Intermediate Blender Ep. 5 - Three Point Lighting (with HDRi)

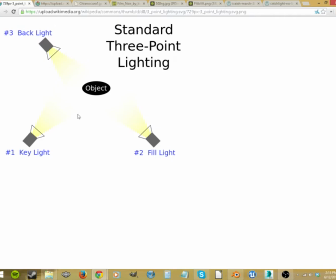So then there's also 4-point lighting. This is 3-point, key light, backlight, fill light, and then your camera would be right here to get the best angle on all of those lights, even maybe over here. Here's 4-point lighting. And did you notice the difference?
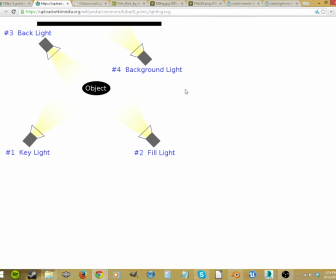It just adds in a background light to light up the world around your object. And we can cheat this by using an HDRi. I've talked about those before, and I have a quick tip on how to get them and add them and use them for your renders to get really good world lighting.
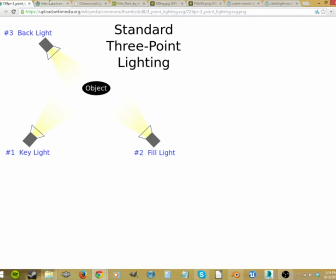So we're going to focus on 3-point lighting, and then we're going to add in an HDRi to take care of this background light. So why is lighting important? Let me show this to you by using chiaroscuro.
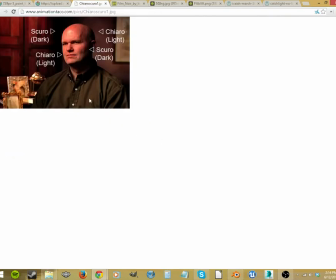chiaroscuro is a play between light and dark, and you can see I like this example because it shows the darkness here contrasting with the light bouncing off of his face.
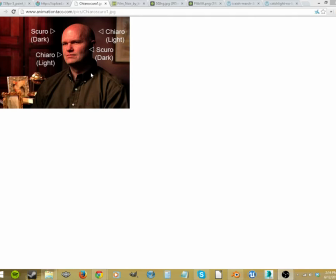Chiaro and scuro, light and dark. It's the interplay between shadows and light. And when it's heightened and used for dramatic purposes, it's a style called chiaroscuro. And then here's the light and here's the dark again between those shadows. You'll most often see this in film noir.
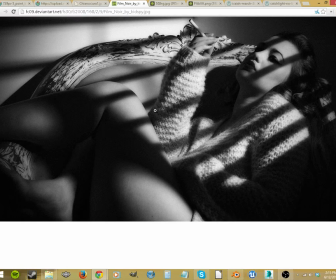And this is the iconic scene with the blinds making a shadow across the subject. It's that interplay between light and dark. They look like they're trapped in a cage. It's thoughtful repose. You're always thinking something. There's always something going on. It creates a really dramatic, striking scene.
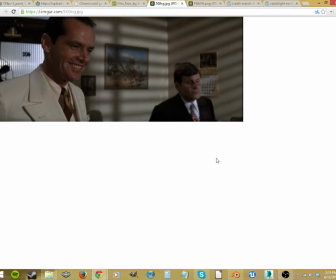And it's this interplay between light and dark. You see it in Chinatown. That is why lighting is so important and why it's always an important part of any movie or photograph that you look at.
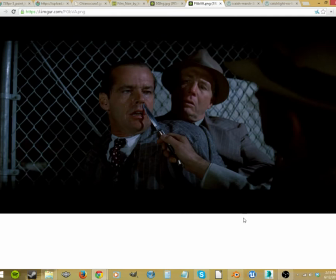And here's chiaroscuro again. See, this whole portrait of this person is pretty dark, almost black, and you see this fence contrasted with the blackness behind it. It's a lot of negative space. When you have this wide picture, there's nothing going on here except a pattern.
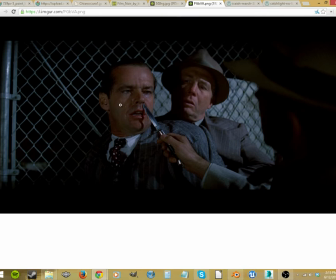All that's going on is right here. But it creates dramatic interest by having layers. There's this negative space where there's nothing, and that's broken up by this chiaroscuro play between light and dark.
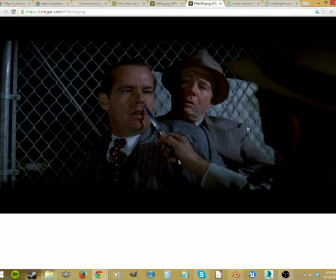And then here again, there's this dark portrait that's out of focus against this light. And then another thing that we want to keep in mind is every picture you see that's lit,
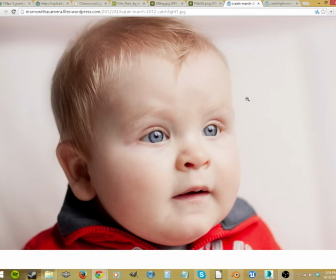you see here's the key light coming in from this side on this cute baby, and then here's the fill light filling in those harsh shadows, and you can see a distinct shape of the head apart from the background because there is a background light there.
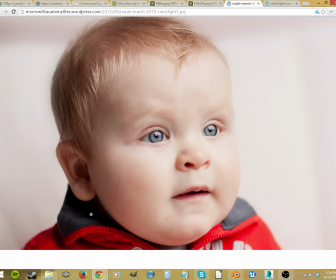That one's harder to notice, but it is very important. I'd say it's the second most important part. The fill light, probably just as important as the backlight. And what I want you to look at are the eyes. That's called catch lighting. Every movie or photograph you'll see that catches your interest has this catch light.
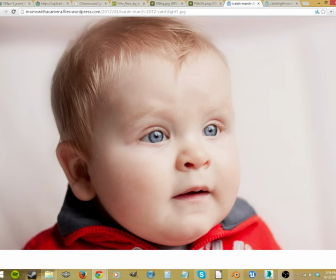You'll see it bouncing off of their eyes because their eyes catch the light. And you can see in here the reflection of a window.
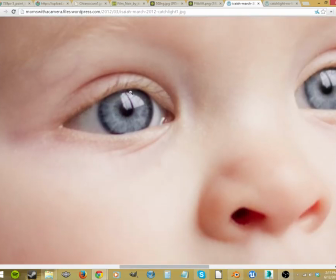If we zoom in, see, that's just a window that they're using for this lighting source as the fill light for this baby's face.
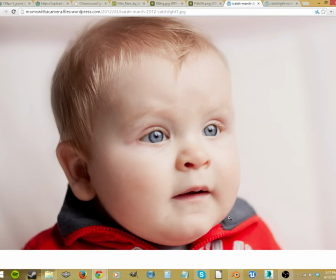Or for the key light, sorry. The key light is just this window giving the primary source of light, and his eyes are catching this light, so that's called a catch light. You'll always see the light reflected in characters' eyes in movies and photography because it brightens up their eyes and it lights their face correctly. It gives life to the subject, and that's really important as well.
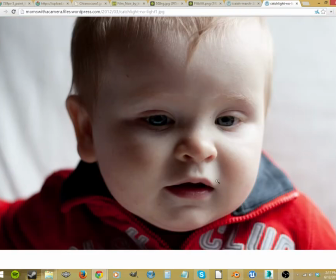I have this same baby with no catch light, and you can see how the picture itself looks a little bit more dull. The baby's face isn't as of much of interest as it was with the catch light, and it's so important.
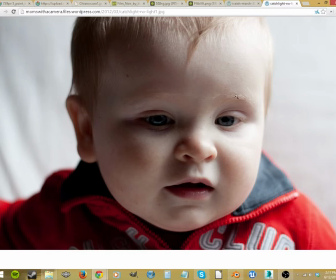You see the fill light's not quite as good because the angle of the key light's a little bit off and the light isn't bouncing quite right in here.
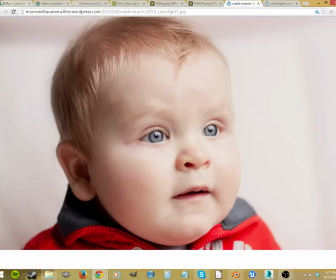So these are just things that we want to think about when we set up our lighting. Is this three-point system.